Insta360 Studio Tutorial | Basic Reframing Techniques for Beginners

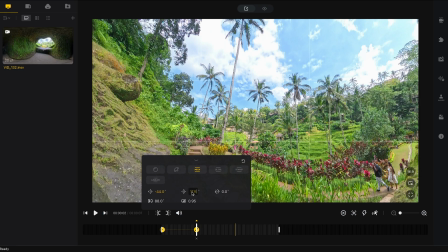I'm going to change the tilt to zero to straighten the horizon.
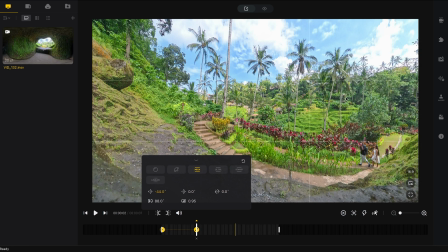Now the horizon is straight and
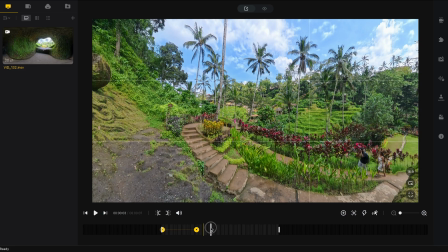then one second later in the timeline i want to turn around to look back at myself so
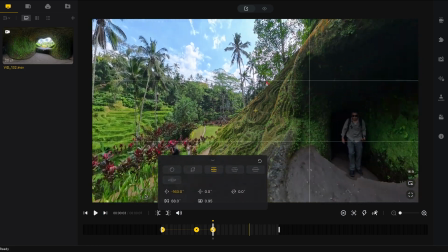i will add a keyframe here and look back at myself and
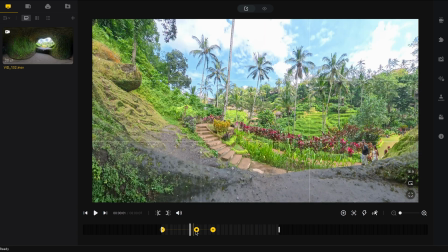if i play this back you'll see the transition between these keyframes going from the view of the rice terrace to myself
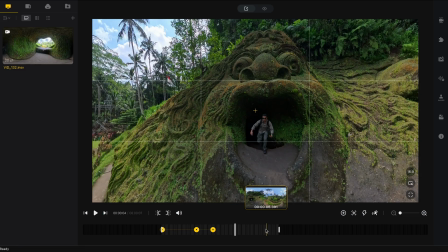and then one second before the end of the timeline so at six seconds
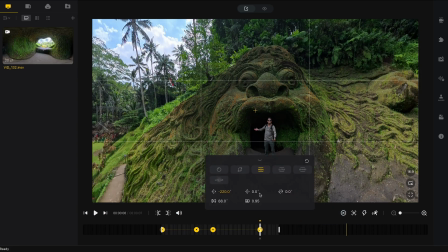I will add a keyframe here put the face in the middle and
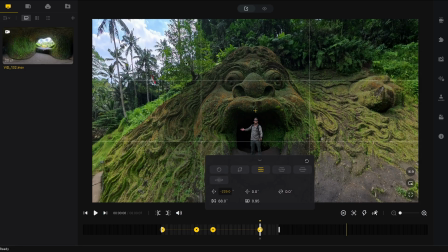the way the frame looks is down to your preference so what I'm going to do is zoom out to 120 because I want to reveal more of
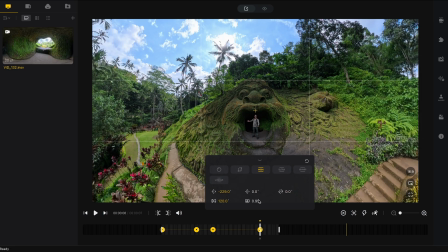the surroundings around the face and here you can choose whether you want to have more or less of the surrounding so I'm happy to keep the distortion pretty high at 0.95 because the shot doesn't look distorted
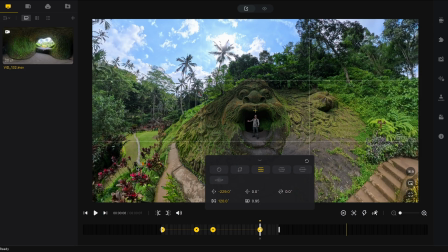since there is nothing in the foreground to give away that there is a fisheye look but if you wanted to control the amount of curvy lines in the shot you
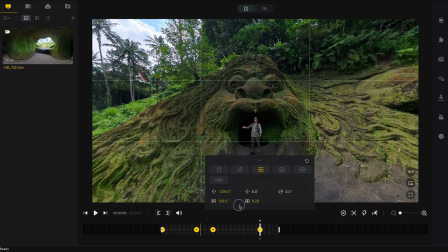can bring the distortion down to around 0.25 but then I've lost a lot of the surroundings so I'm okay to bump this all the way up
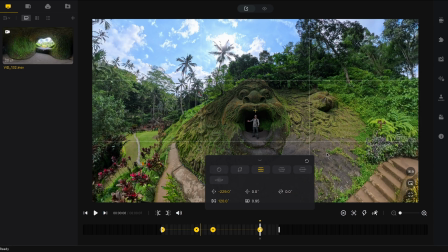to reveal more of the surroundings because it looks nicer in my opinion then I'll go to the end of the timeline make sure the face is in the middle and add
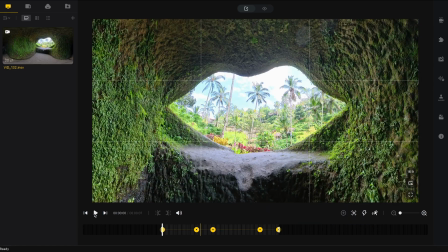a final keyframe so now when I play this back the shot looks like this now
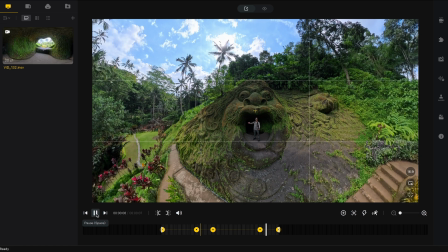while there isn't any stitching issues in this video my preferred stitching optimization method is AI
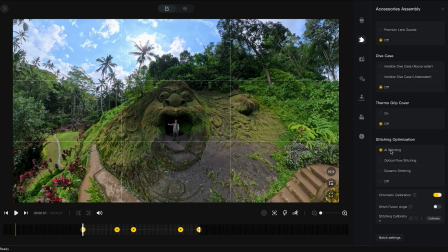stitching so give that a go if you have any stitching issues there are options here to color grade the video but I personally do not color grade my video in Insta360 Studio itself.
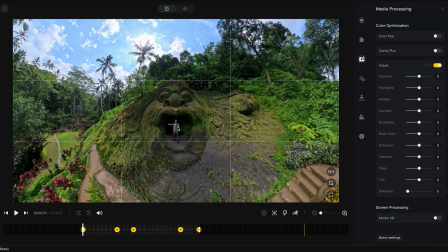I prefer to export the video first and then color grade the video in Capcom or Premiere Pro which I will show you a little bit later.
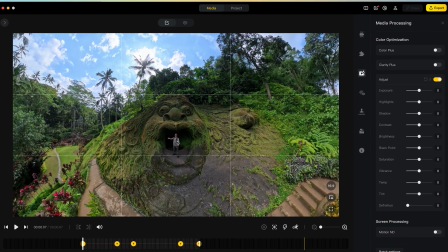To export this 16 by 9 video for YouTube I go to export,
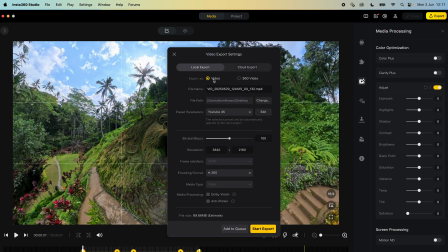local export export the video here I can choose a file name
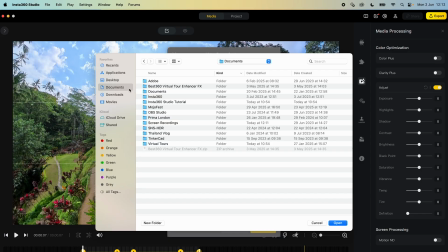here I can choose where I want to save the video to I
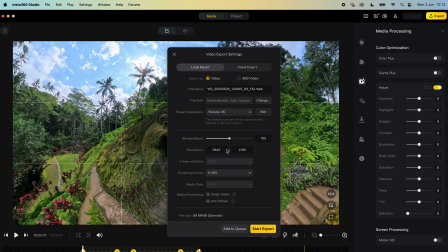set the bitrate to 100 I set the resolution to 4k which is 3840 by 2160 I set the encoding format to H265 and then start export over here
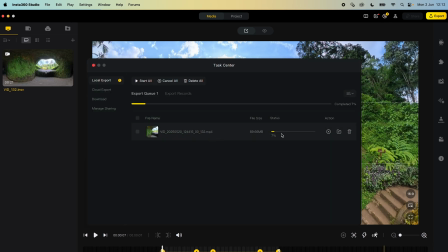you can check the progress of the export now